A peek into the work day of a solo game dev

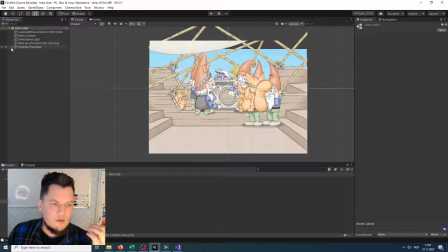(16:34)
So what you just saw was
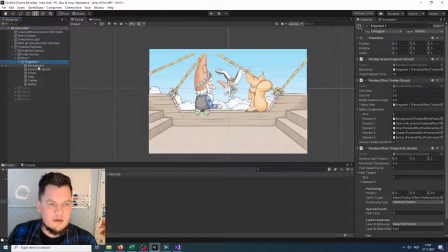(16:41)
me. I have created like he did like this composition. If we get the
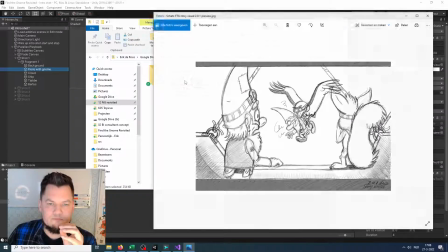(16:53)
this is what he did send me, and I created cutouts of this sketch and thought about it. Okay, what's the meaning of this scene?
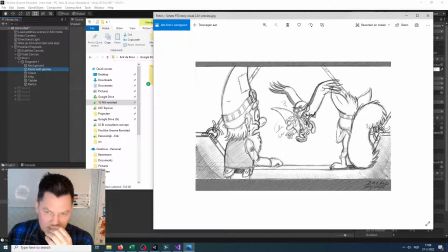(17:11)
And the meaning of this scene, this specific scene, is like the idea is that I have these intro sequences between my levels to tell you the story of the gnomes. And the story is like this: well, something very bad happens, and then you're going to rebuild stuff.
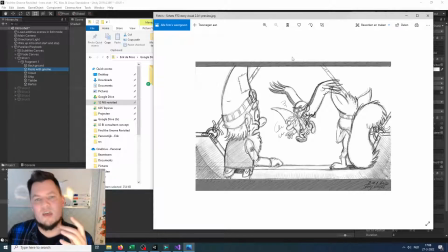(17:31)
So, but while you're rebuilding stuff, you need a reason in the game for the gnomes being like crazy and walking around. So I was thinking about it, and okay, well, the gnomes are crazy. So that mine that he said was, oh well, it's about this this whirlwind.
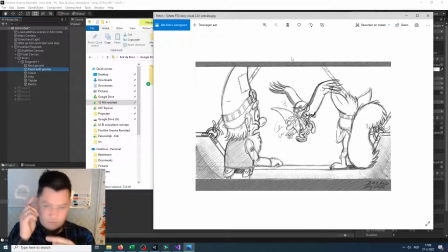(17:47)
He just they are like, well, crazy, and we need to like somewhat turn around. But if you this scene is going to explain this part and show the cure. Not only this scene, but like these follow-up of things. So this one is like the cure.
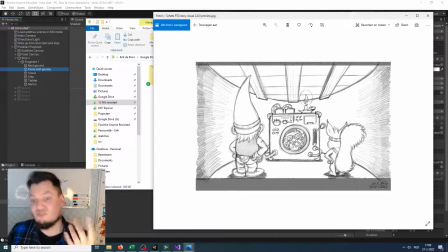(18:06)
Well, we just turn them back around.
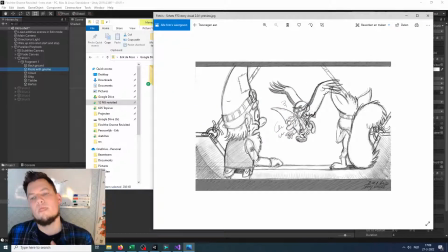(18:08)
But this one is like the Floris, the bird, bringing the gnomes up. So I first went with just a drone, but it's not so personal.
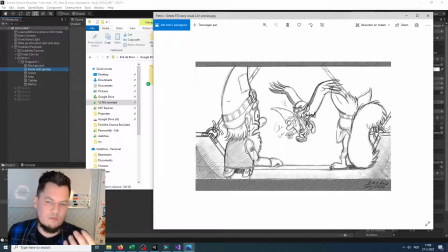(18:24)
So a bird is more well, connects more to you as a person. So that's why we have this bird, and you collect these gnomes like on the ground.
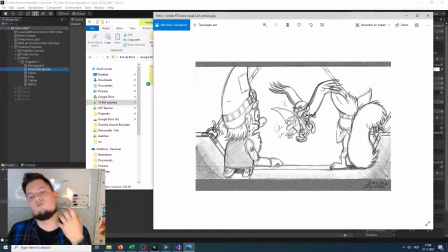(18:38)
So the bird comes up and brings the gnome to you, and that effect I wanted to have in this scene. So it really tells what the
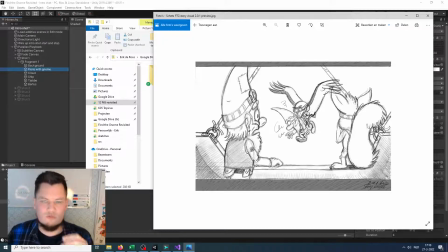(18:52)
it connects this game you're playing, like this just, well, it's just a very simple hidden object game, simplistic hidden object game actually, but I wanted to connect this, to interconnect all these things, so it's not just a separate well,
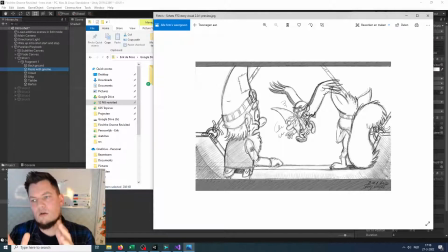(19:11)
puzzle thing or a separate visual thing that I tell a story. No, these have to come together, and that's why the scene is important of this bird coming up.
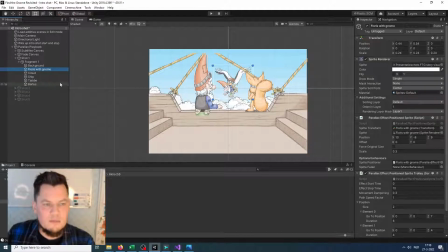(19:22)
So that's what I was thinking about. Well, I wanted this to have it. So, well, for me to make this work, I didn't have like this bird that you see here.
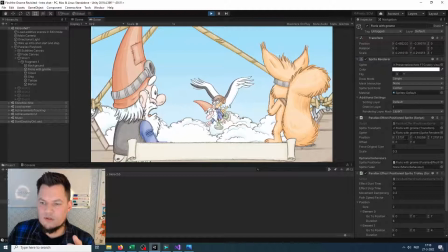(19:41)
Seeing moving up is like this positioned sprite, but
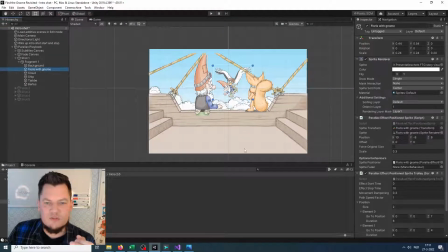(19:52)
I didn't have this already in my game. So I had to add this trolley script that's just like a camera trolley, but like for the scripted trolley, so it moves the
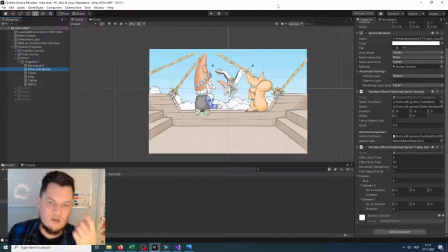(20:06)
sprite around on the scene, and then the parallax effect calculates well how big it is and things and ordering and such. So that's what I created to support this important thing for me, for well, the bird coming up behind the clouds.
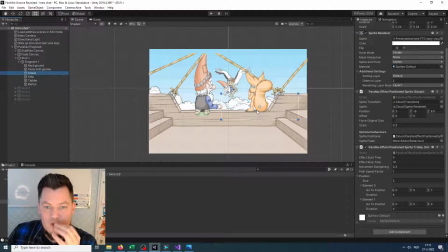(20:23)
It's also something here. This cloud thing is on purpose a separate thing, so it just looks more interesting. So well, we want to do the same thing to